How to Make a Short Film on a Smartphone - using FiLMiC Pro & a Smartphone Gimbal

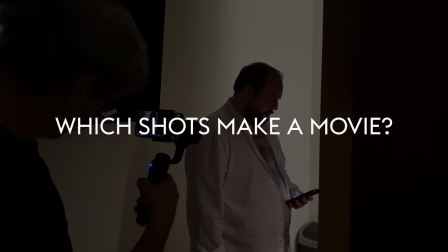(24:44)
Obviously, choosing shots is a creative process. There are no rules telling you the shots you have to have.
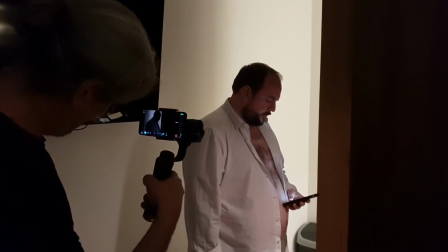(24:50)
Some movies have recently been filmed in one long shot or a handful of very long takes,
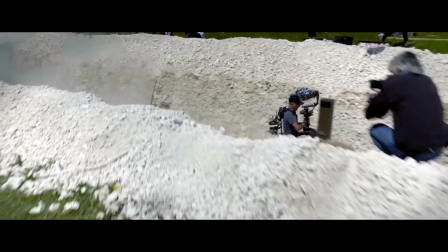(24:55)
but most movies use multiple angles for every scene, unless it's a very short scene, that is.
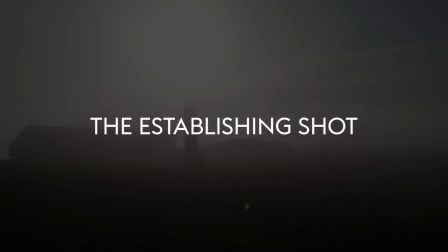(25:01)
We use an establishing shot to let the audience know where a scene or sequence is taking place.
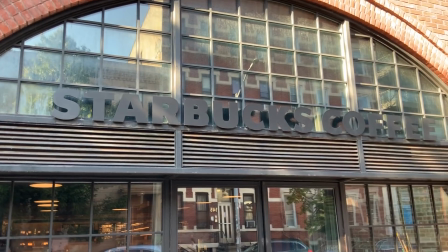(25:07)
For example, if two characters are chatting in a cafe,
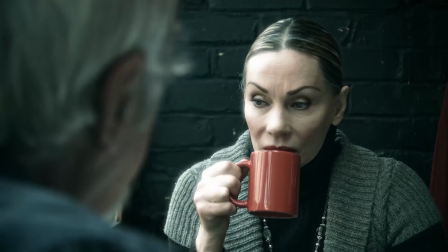(25:11)
you might start the scene with an exterior establishing shot to show what the cafe looks like.
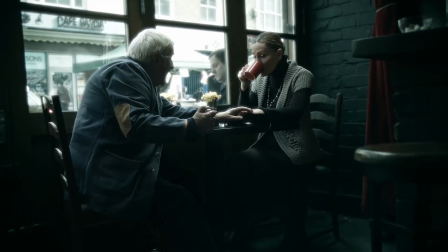(25:17)
It also gives the audience a better idea of the kind of place it is. Urban, or is it rural?
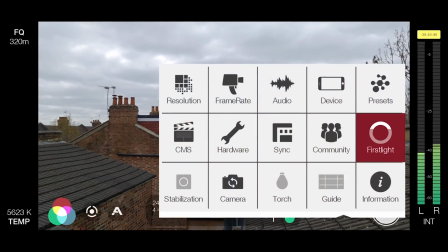(25:23)
Formal or trendy, and so on. And now, this is where you can switch to your ultra-wide angle lens if you find it appropriate.
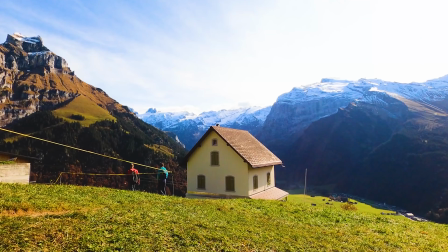(25:29)
As well, this is a good moment to use your DJI Osmo mobile gimbal. So, ultra-wide angle, gimbal, and a slow move forward perhaps.
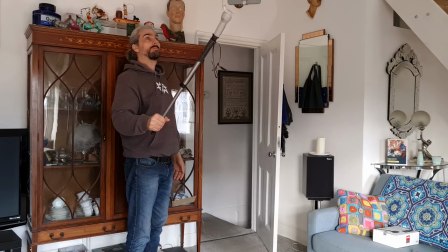(25:38)
You could also try adding a monopod handle extension to the gimbal to create a crane shot.
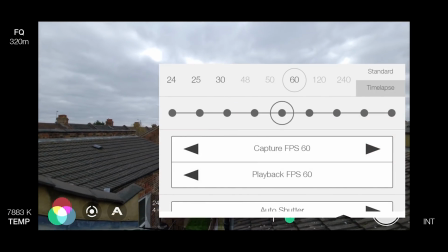(25:43)
In FiLMiC Pro, think about shooting 60 frames per second, and when you edit, slow it to 40 frames per second on a 24 frames per second sequence.
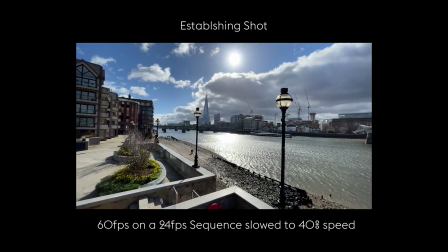(25:52)
And that will give you a really nice, smooth establishing shot.
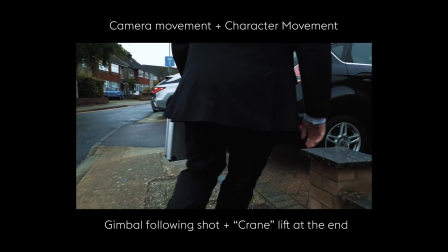(25:56)
If you can, try combining the camera movement with the movement of one or more characters in your story.
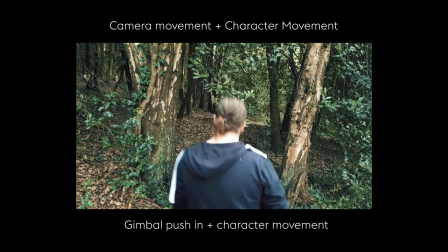(26:03)
If you do include people in the shot, then you will probably want to shoot 24 frames per second rather than 60 frames per second,
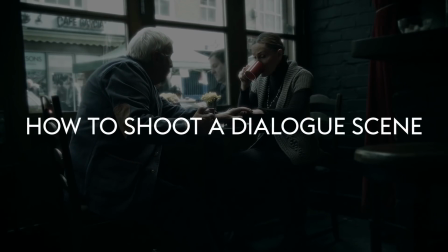(26:10)
because slow motion might look a bit unnatural. A dialogue scene is when two or more actors are performing dialogue from the script.
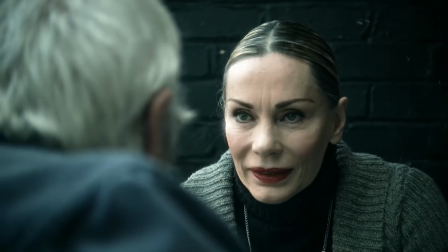(26:18)
The majority of dialogue scenes are between two characters, and with the characters not really moving around too much.
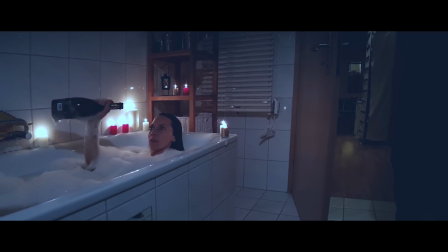(26:25)
There's a couple of reasons for this. One is that when filming dialogue, the audio quality becomes very important.
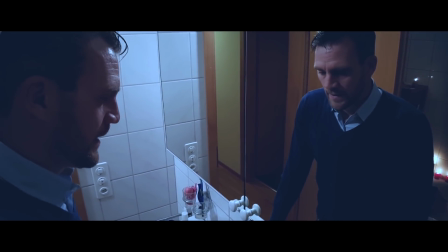(26:31)
Put simply, it's much easier to record audio when there's two actors who aren't moving than, say, 5 characters walking along a street.
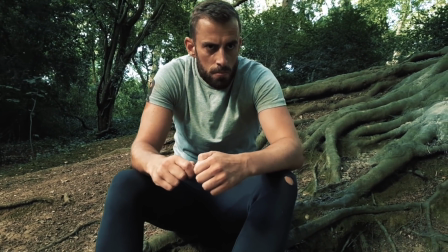(26:39)
When actors are walking, it's harder for sound recorders to follow them, and their footsteps also make noise.
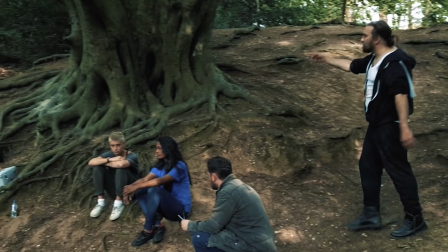(26:45)
And if they have clip-on mics hidden under their clothes, there's more likely to be rustling picked up by the mics.
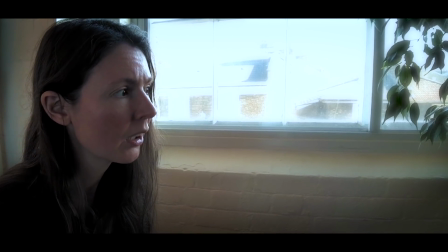(26:50)
So for this tutorial, I'm going to talk about filming two actors who don't move.
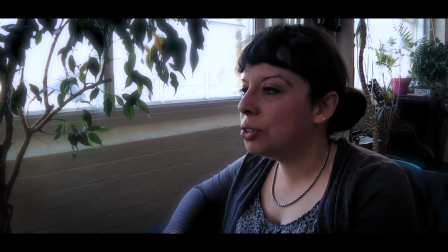(26:55)
When shooting a dialogue scene, think about getting 3 main shots.
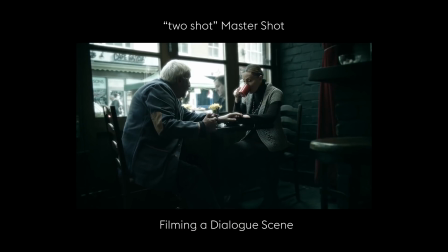(26:59)
The first shot is what's known as a 2-shot, and this is a wider shot which frames both actors, probably side on.
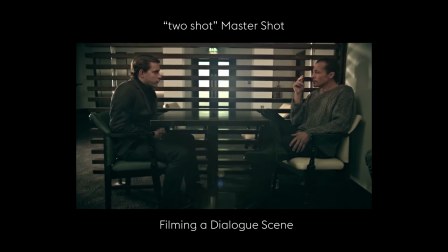(27:06)
Best practice is to shoot the entire conversation from this angle, and this shot then becomes what's known as a master shot. A master shot is one wide-angle shot which covers the entire scene, from start to finish. If you get this shot, then no matter what happens, you know you will always have this shot to fall back on when you need somewhere to cut to.
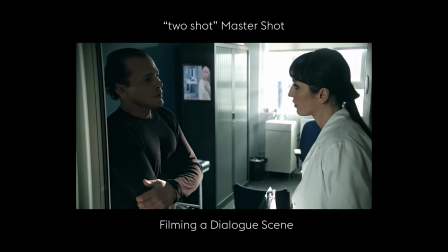(27:25)
I usually film this master 2-shot first, as it gives the actors a chance to warm up.
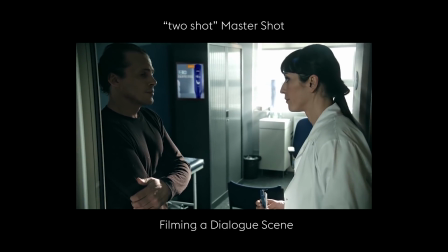(27:30)
Because the next shots will be over-the-shoulder close-up, we want to get closer to the actors' faces.
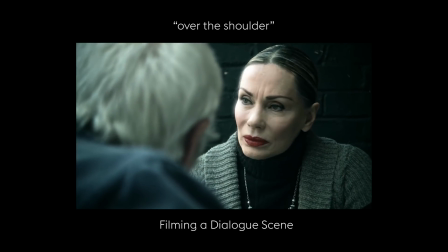(27:36)
And this style, where we switch from one over-the-shoulder shot to the reverse over-the-shoulder shot, is used so often because it brings the audience into the scene.
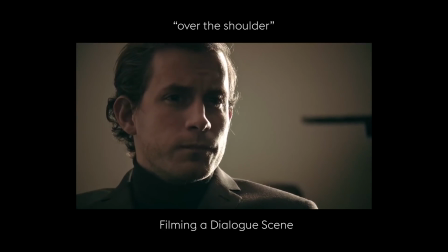(27:44)
If you film one actor over the shoulder and then maybe the other actor side on, you might feel it feels awkward when you cut between these two shots.
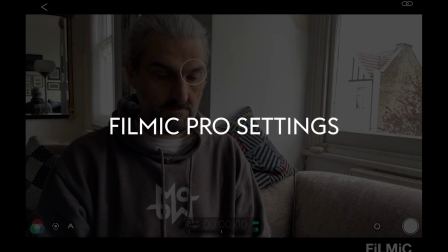(27:52)
It'll be less intimate. In FiLMiC Pro, make sure you set focus on the actor's face and lock it.
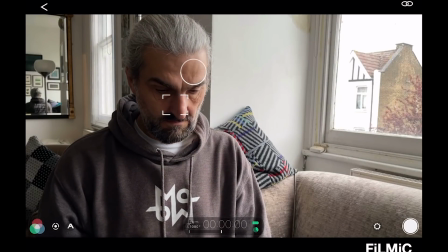(27:58)
Sometimes the phone automatically focuses on the background and you don't notice until you come to edit.
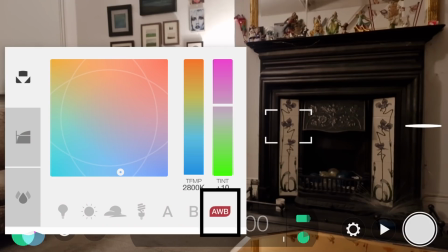(28:04)
Also, make sure to lock white balance or have it set to lock on record.
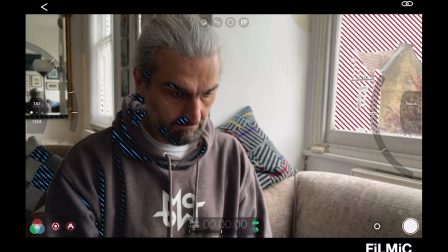(28:08)
When setting exposure, try to avoid having any part of the actor's face bleached out because it's overexposed.
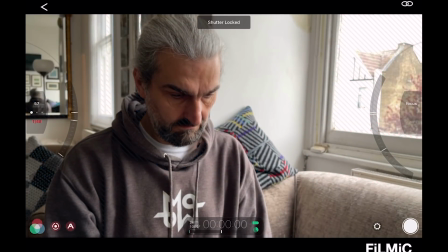(28:14)
Remember that the audience is mostly going to be focused on the faces.
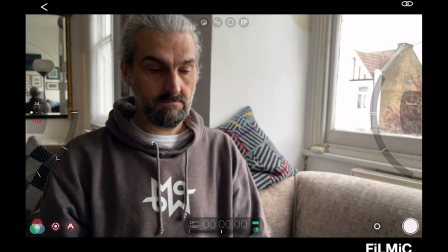(28:18)
It's better to have part of the face in shadow than bleached out, because in life we're used to seeing shadows, and we're not used to seeing these big areas of whiteness.
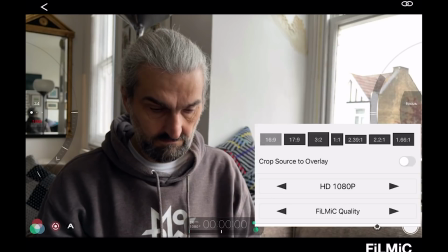(28:26)
So I recommend shooting in 4K if possible, and then editing and mastering in 1080p. This gives you a lot of reframing options when editing, and it's pretty useful to be able to turn medium shots into close-ups.
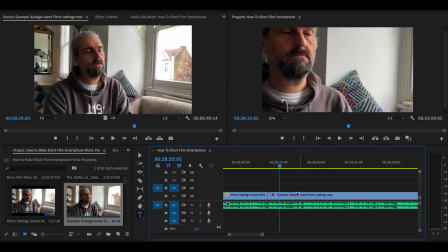(28:38)
It means you can get away with less shots when you're filming, for example, and that's going to save you time.
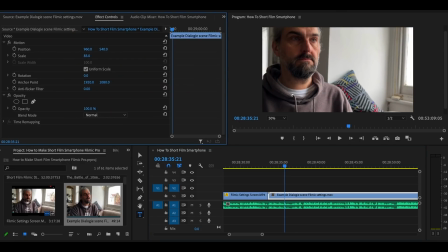(28:43)
Say you get an amazing performance from the actor, but the shot is a bit too wide and therefore not intimate enough.
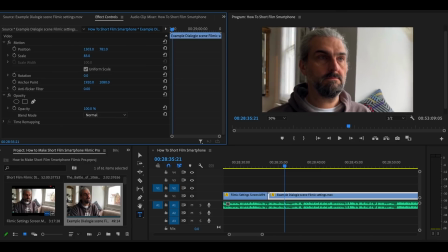(28:49)
With 4K mastered to 1080p, you can crop in and get closer to the actor if you need to.
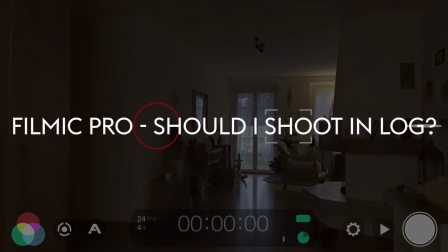(28:55)
Personally, I've only shot one of the 5 episodes using FiLMiC Pro's flat profile.
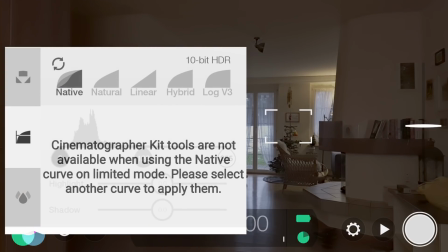(29:00)
The rest was shot using FiLMiC Pro's natural color. The theory is FiLMiC Log version 2 or 3 will give you more options when grading. And if this is what you want to do, then go for it. But here are the downsides of using FiLMiC Pro Log. The
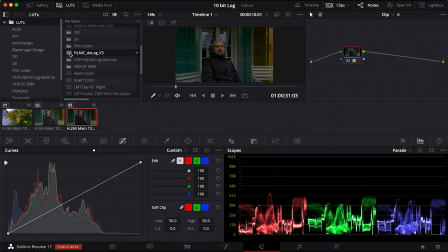(29:15)
general consensus is that FiLMiC Pro log creates more noise unless you keep ISO to the rock bottom minimum.
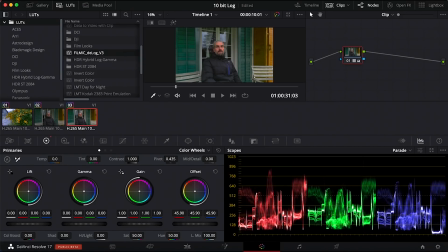(29:21)
They even say this on their website. So shooting in low light means you will need to work extra hard on your lighting.
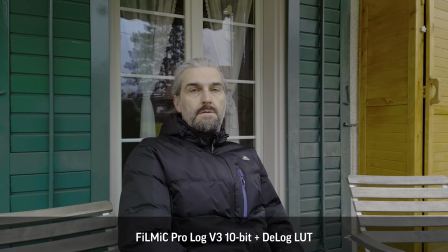(29:28)
Shooting with a smartphone is already tough because the small sensor is bad in low light.
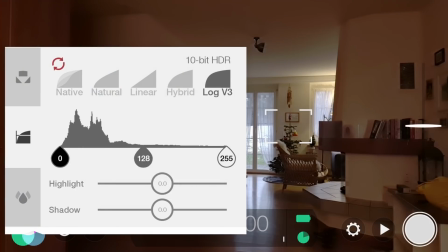(29:32)
So you're really making a bad situation a bit worse. Another problem is that log uses more processing power.
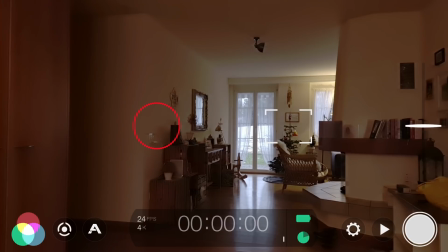(29:38)
Your device is more likely to overheat. FiLMiC Pro even limits some devices so you can't shoot 4K and log at the same time.
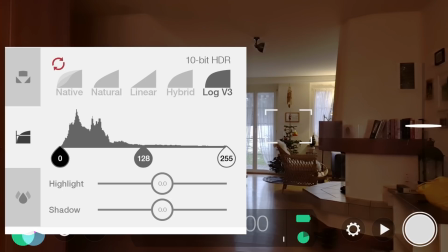(29:46)
But shooting 4K, to my mind, is more useful than log, actually. If you can shoot 10-bit color and you want to shoot log, then I would choose that. 10-bit depth gives you more color information to work with later.
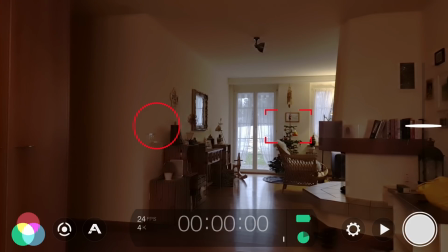(29:58)
Well, this is just how I do it, so why not test both methods and see for yourself which looks best for your project.
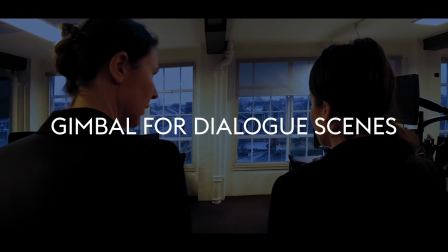(30:05)
A simple walking dialogue shot is a nice variation to have in your film.
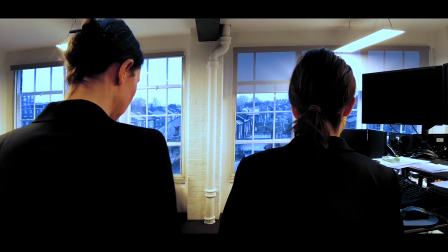(30:10)
Have the actors walk towards you while you back away.
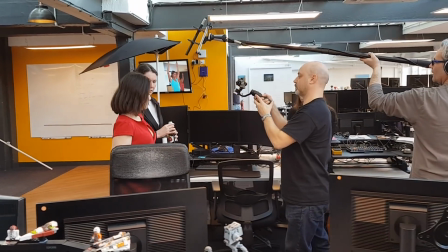(30:13)
If you have a mic boom, then you, the actors, and the sound recordist will have to move as a kind of group.
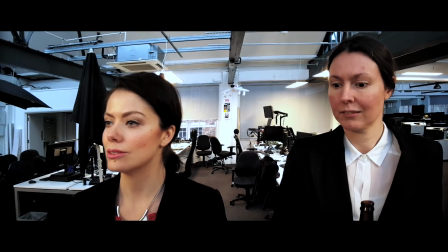(30:19)
It takes a bit of coordination, but it's not too difficult. And once you have the shot walking towards you, get the behind shot as well.
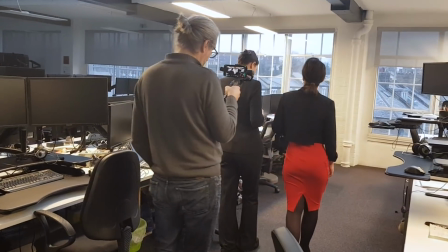(30:26)
And now you can cut between the two back and forth during the conversation. There's another rule in filmmaking which involves 180 degrees.
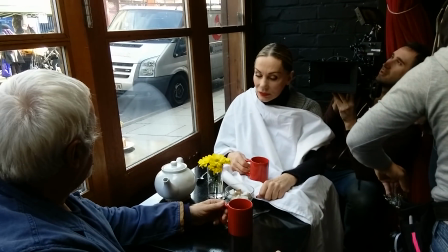(30:33)
This one relates to camera placement, most commonly when filming dialogue scenes between two actors.
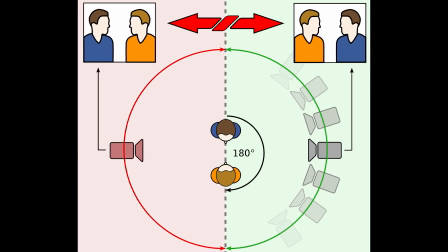(30:40)
If you imagine a circle around your actors which encompasses the possible 360 degrees worth of camera positions from which to film the actors,
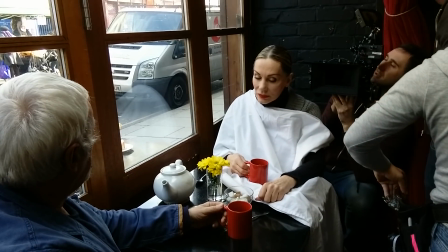(30:49)
now draw a line through your actors, and this represents a line you must not cross.
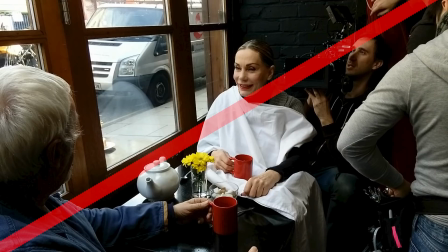(30:53)
In other words, the camera can be positioned anywhere around the circle as long as you stay within one half or the other.
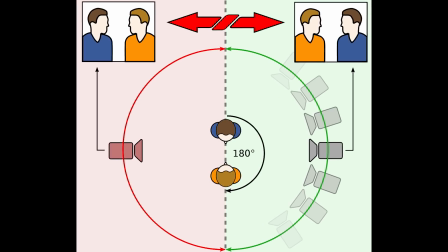(31:00)
Each half is 180 degrees. The reason for this is that when you edit these shots together, each actor will remain on the same side of the screen.
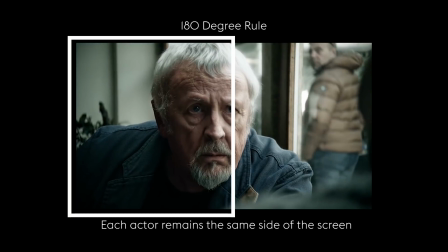(31:08)
If you cross the line, as it's known, when filming, when you come to edit,
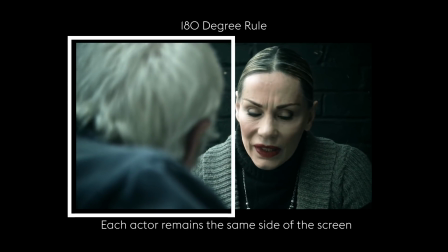(31:12)
it feels uncomfortable as each actor keeps switching sides.
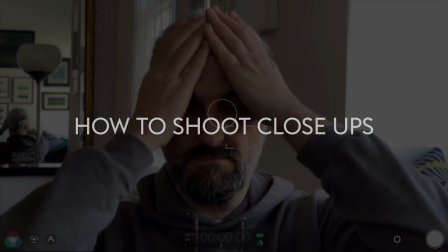(31:17)
Now is the time to switch to that telephoto lens if you have one. From testing my iPhone 12 Pro Max and Samsung Note 20 Ultra telelenses,
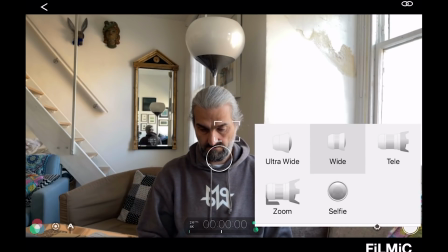(31:26)
I found that they don't actually add much shallow depth of field compared to the main lens.
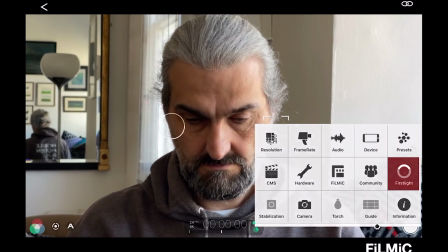(31:31)
However, they will allow you to get a close-up shot without having to move the camera so close it becomes a bit distracting for the actor.
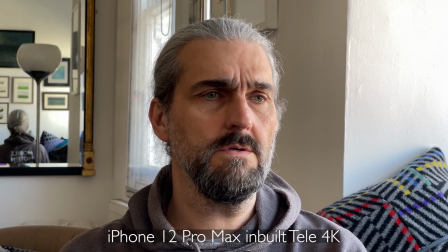(31:38)
If you're using FiLMiC Pro with a Samsung device, you might find there is no access to the tele lens.
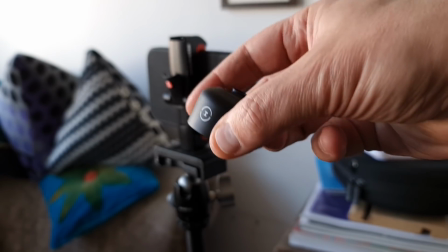(31:44)
In my opinion, you might be better off adding a tele lens to the main camera rather than switching internal lenses.
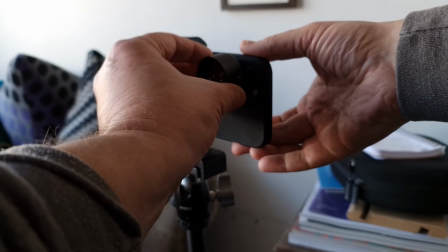(31:50)
For example, this Moment 58mm one.
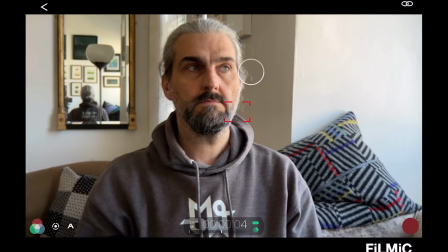(31:53)
The thing is, the main sensor has the best performance using iPhone or Android, so you will get the best quality this way.
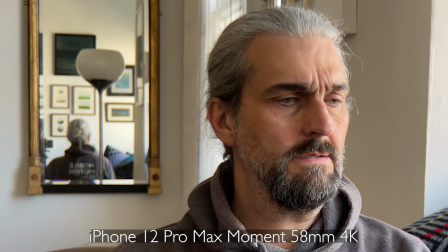(32:00)
Close-ups are used to see the reactions and emotions being displayed by the actor, and they also add an extra intensity to the drama.
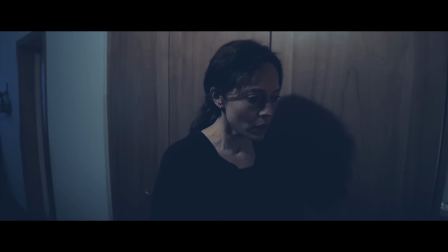(32:08)
For that reason, close-ups are usually reserved for the most emotional moments in the story.
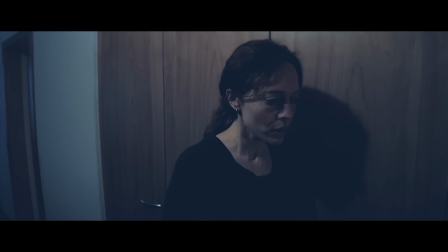(32:13)
Like I say, if you set FiLMiC Pro to 4K and shoot medium close-up, you can then push in for a full close-up just by cropping in.
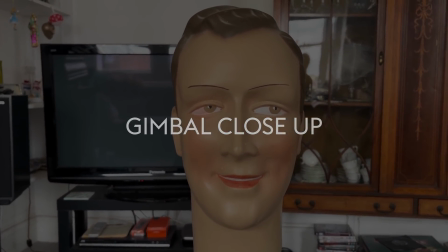(32:21)
If appropriate, you can use your DJI Osmo Mobile or other gimbal to achieve the classic Steven Spielberg dolly-in close-up.
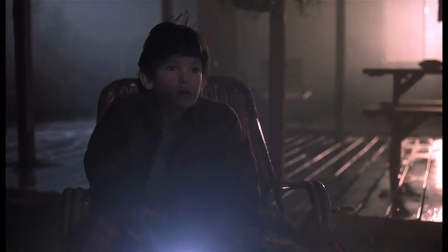(32:30)
This shot is used to create a sense of wonder in the character as the camera pushes forward.
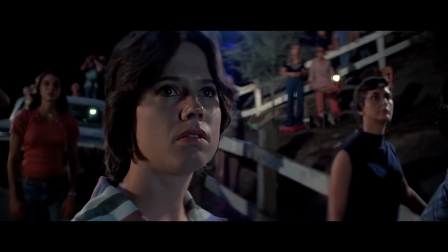(32:36)
This shot brings us into the mind of the character. Generally, Spielberg uses this shot to indicate that the character is experiencing something greater than them,
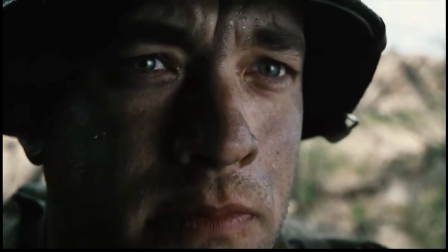(32:45)
and therefore hard for their mind to deal with, whether it's visiting aliens or the human devastation inflicted by a world war.
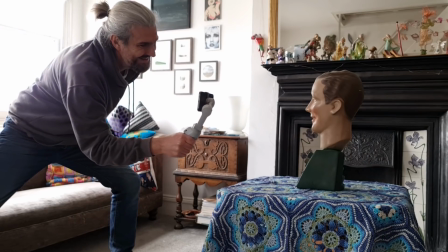(32:52)
In general terms, it can be used to heighten the audience's connection with the character.